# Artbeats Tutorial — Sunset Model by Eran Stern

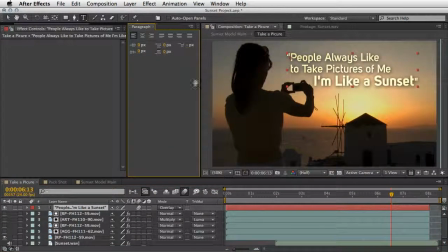(4:12)
And I will press Command 7 or Control 7 in order to call for the paragraph panel here. And when you select the text and go over here to this option flyout menu,
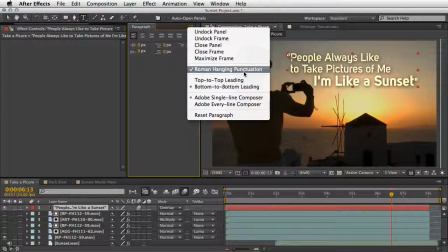(4:26)
you have this option called Roman hanging punctuation. And this is what will do this little magic. So this is without and this is with Roman hanging punctuation.
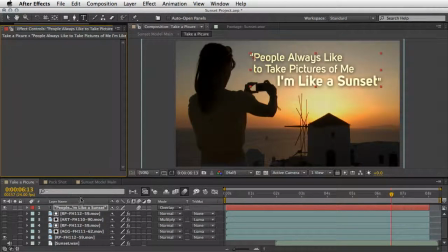(4:39)
So this is just a tiny touch, but I think it makes the text more legible. Okay, moving on. What I also wish to do is maybe create a little bit more of an interesting sky, an interesting sunset.
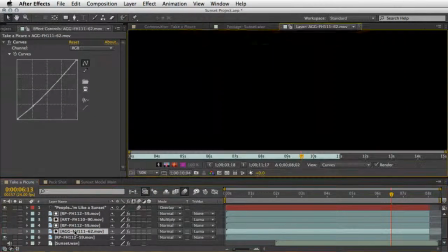(4:54)
So I've downloaded another clip. Let's double click on it in order to see it.
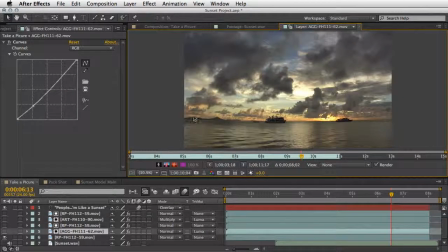(5:00)
And I will make sure that we can see it without any treatment. So here we have another version of a sunset with clouds moving very slow, also around the water area.
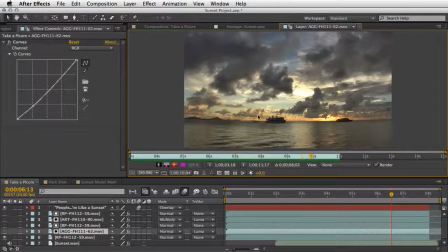(5:13)
And I was thinking that those clouds looks much better than the one that we had instead of an empty sky.
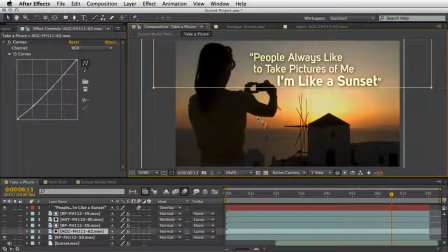(5:20)
So I took this clip and let me just show it to you.
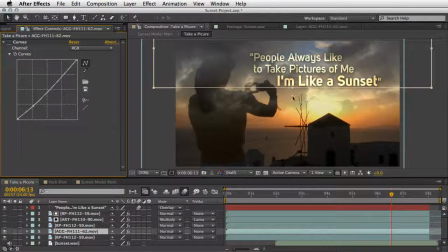(5:25)
I placed it in the composition, added the curve effect, and color corrected in order for it to match the scene. It's also very important that we will match the sun in both clips.
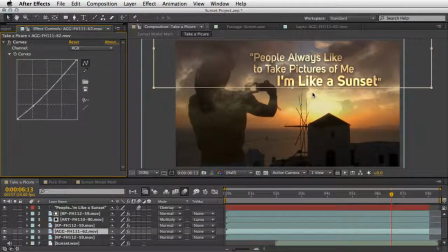(5:41)
So I just made sure that the sun here and the sun from the new sky is one on top of the other. Otherwise, we will break the illusion. Anyhow, I wanted to put the girl in front of it. So I just duplicated the original layer and placed
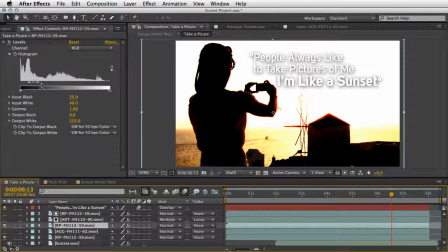(6:00)
a level effect on it and crushed the histogram in order to generate a luma matte, which means that now we can use the dark and bright pixels in order to change the compositing of the frame. In order to do it, just make sure to place this shot on top of the other one.
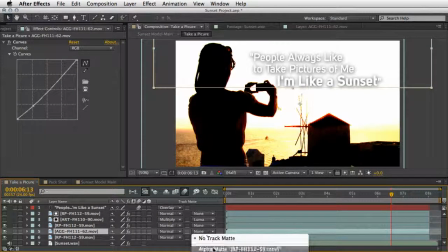(6:20)
And for the new sunset, just select luma matte values of the clip above.
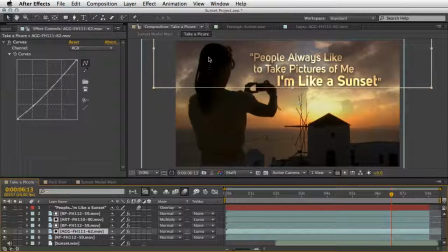(6:27)
And now we have the illusion of this woman obscuring the new clip. I've also masked the clip and feather the edge, the vertical edge, in order to composite it better into the scene.
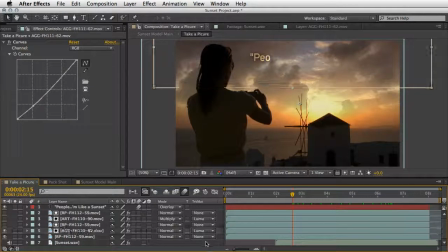(6:41)
And now we have something which looks a little bit more interesting than the early sky that we just had. And also the overlay blending mode is working very nicely with it. Now I felt that this is not enough and I may want to add a little bit more interest.
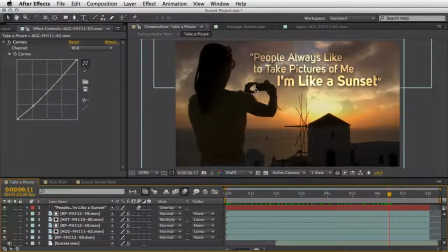(7:00)
So I just felt that taking the picture of a sunset by itself is not enough. So I've searched for something that we can add to this background and I came up with this clip.
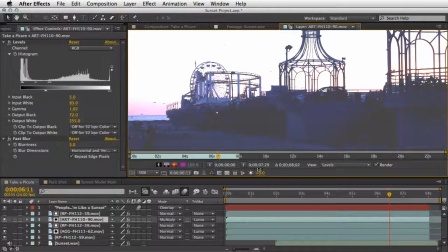(7:12)
So once again, I'm going to double click in order to show it to you here in the layer view.
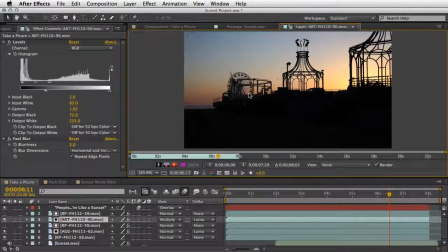(7:18)
Let's make sure that we are seeing it as is and also create a RAM preview. And we see that we have some kind of a silhouetted amusement park, something that will add a little bit more life to the scene.
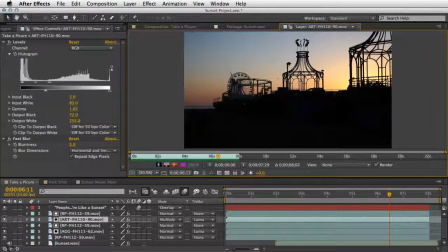(7:34)
So in order to composite this shot, I basically took the same steps.
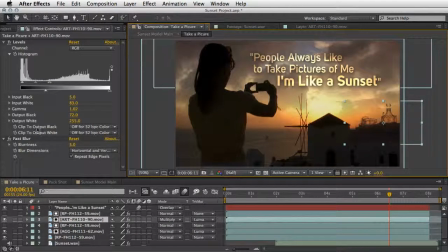(7:38)
Let's come back to the composition. First, I used the level effect just in order for this to get a little bit more brighter so it will sit in the background.
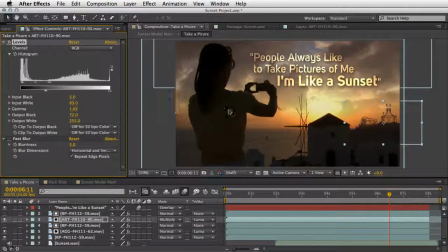(7:51)
I've also changed the black output and did few color correction just in order to make it more connected to the shot. Then I've used the fast blur effect in order to make it a little bit more dimmed. And I've used the same luma trick that I just showed you
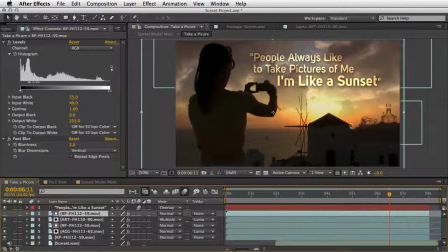(8:10)
in order to get these buildings to hide the edges of it. And now we have our final composite of the first composition.
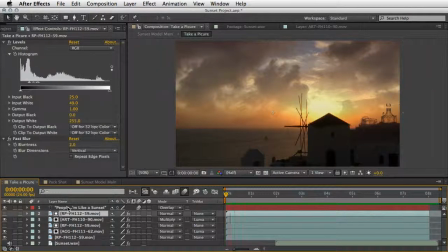(8:19)
So let's go to the beginning and watch the result of it.
People always like to take pictures of me.
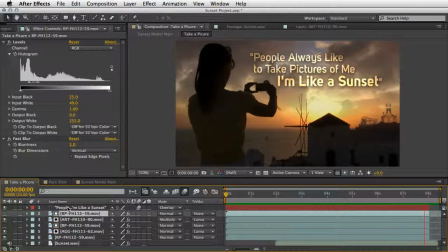(8:28) I'm like a sunset.
Great, it looks very impressive,
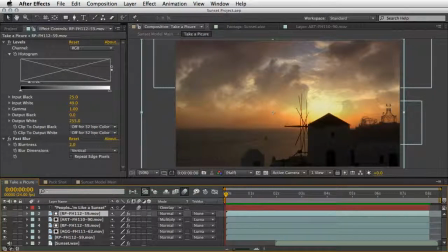(8:34)
but we need to tie it with a pack shot in order to explain to our audience when and where this is going to be aired.
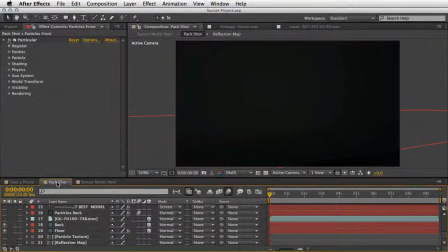(8:44)
For that, we are going to visit the pack shot composition and I'm going to walk you through this as well. So here we are starting with two 3D layers which create our floor and our back.
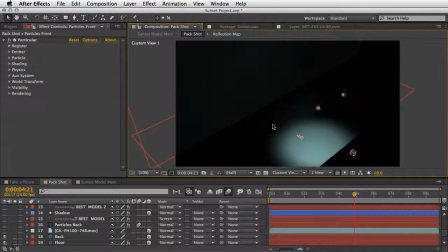(8:57)
We can also see them from a different angle just for you to get a sense of how I've built this. So we've got several lights here and this is our camera. And of course the camera is already moving by a usage of a null object.
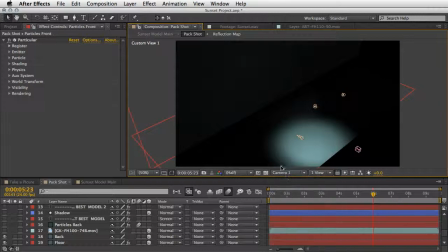(9:16)
I will show you in a minute what it does. But for now, let's come back to the view of the camera and examine the layers that we have.
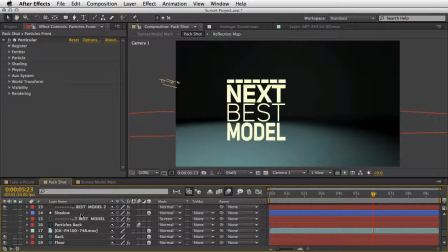(9:24)
So we are starting with our main text here. And this is a basic After Effects text, but in order to make it a little bit more 3D, I've used the fast blur on it and then applied the Mettle shapeshifter effect.
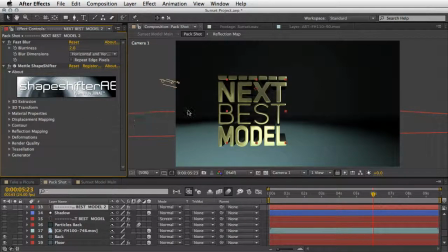(9:40)
Now this is basically uses your alpha channel and also you can apply a displacement mapping and a reflection mapping and create this 3D model which behaves very fast inside After Effects. I'm not going to cover it in depth.
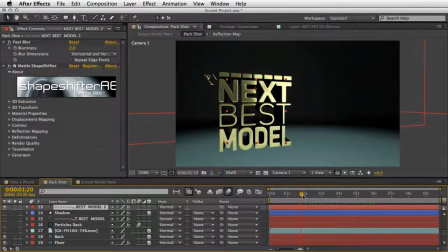(9:57)
I just want to play with it a little bit so you can see that we have also a nice reflection on the letter themselves. This reflection is defined here under the reflection mapping, and I just want to show you which footage I used for the reflection map.
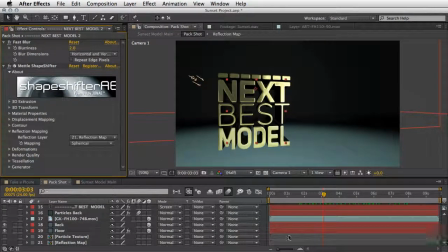(10:16)
So the reflection map is also here in the main timeline.
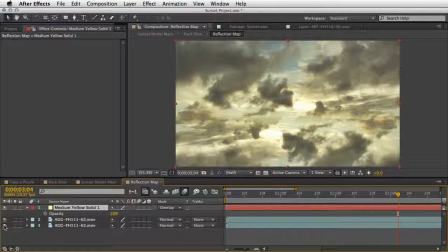(10:20)
I'm going to double click on it, and we can see that we have an instance of the sunset that I used earlier.
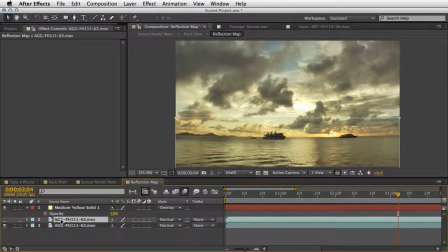(10:28)
And what I did is basically duplicated another copy on top of it, masked it,
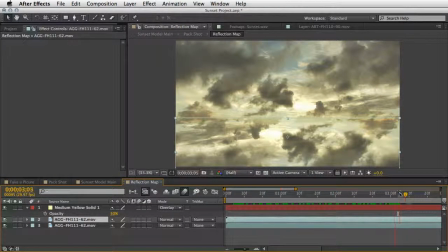(10:35)
and this way I left only with those skies and clouds creating the reflection map. I also placed a solid layer with a blending mode of overlay in a 50% opacity just to introduce a little bit more of a goldish scheme.
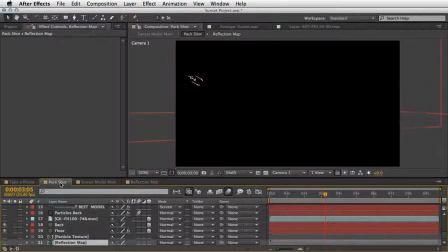(10:55)
Anyhow, back to our peg shot.
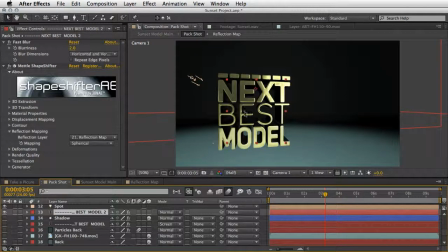(10:58)
By using this as a reflection map, we have all those nice detail on the letters. Now the text looks like it is a little bit out of touch in terms of our floor and our 3D environment.
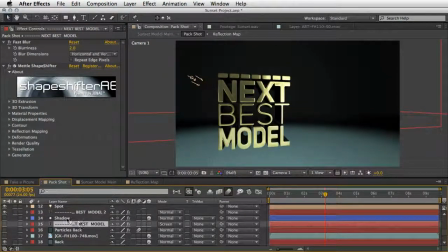(11:13)
So I've duplicated another instance of it and just flip the layer and let the shapeshifter do the same math, the same extrusion, and this create a nice reflection on the floor. But in order to make it a little bit more in place,
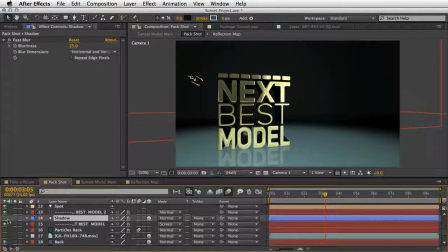(11:31)
I've also used this simple shaped layer to create shadows on the floor. This is basically a 3D shape, very simple, just a circle, just to make it stay in the place that it needs to.
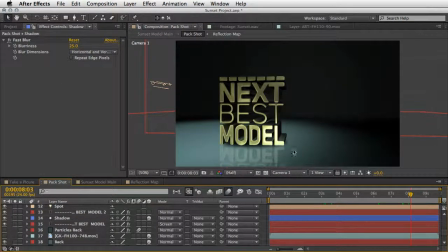(11:49)
And I've also blurred it using a fast blur, and this sells the illusion that the text is really there. Now that we have our fancy 3D text in place, we may want to introduce our model back into the scene.
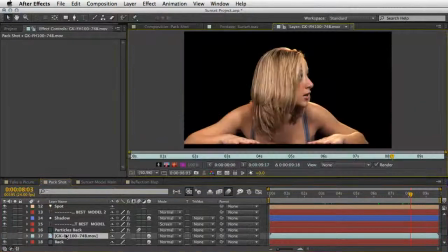(12:04)
For that, I've used this clip. So first let's double click once again in order to see it in its full glory.
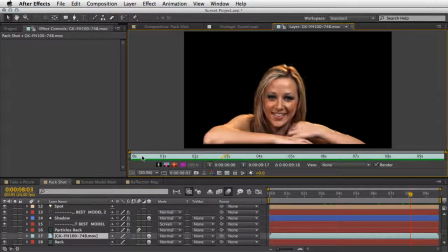(12:12)
It's already being pre-keyed for you, so when you download it from Artbeats,
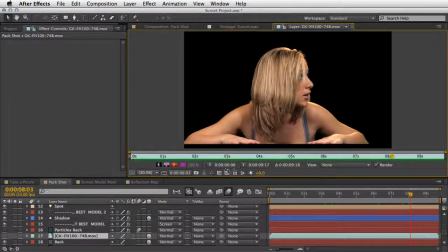(12:17)
you also get a very precise alpha channel, so it is very easy to compose it.
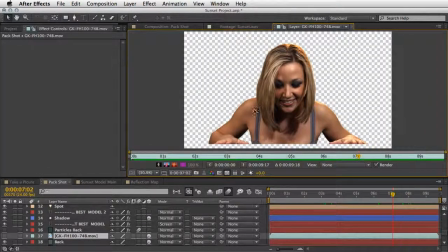(12:24)
So this is exactly what I did.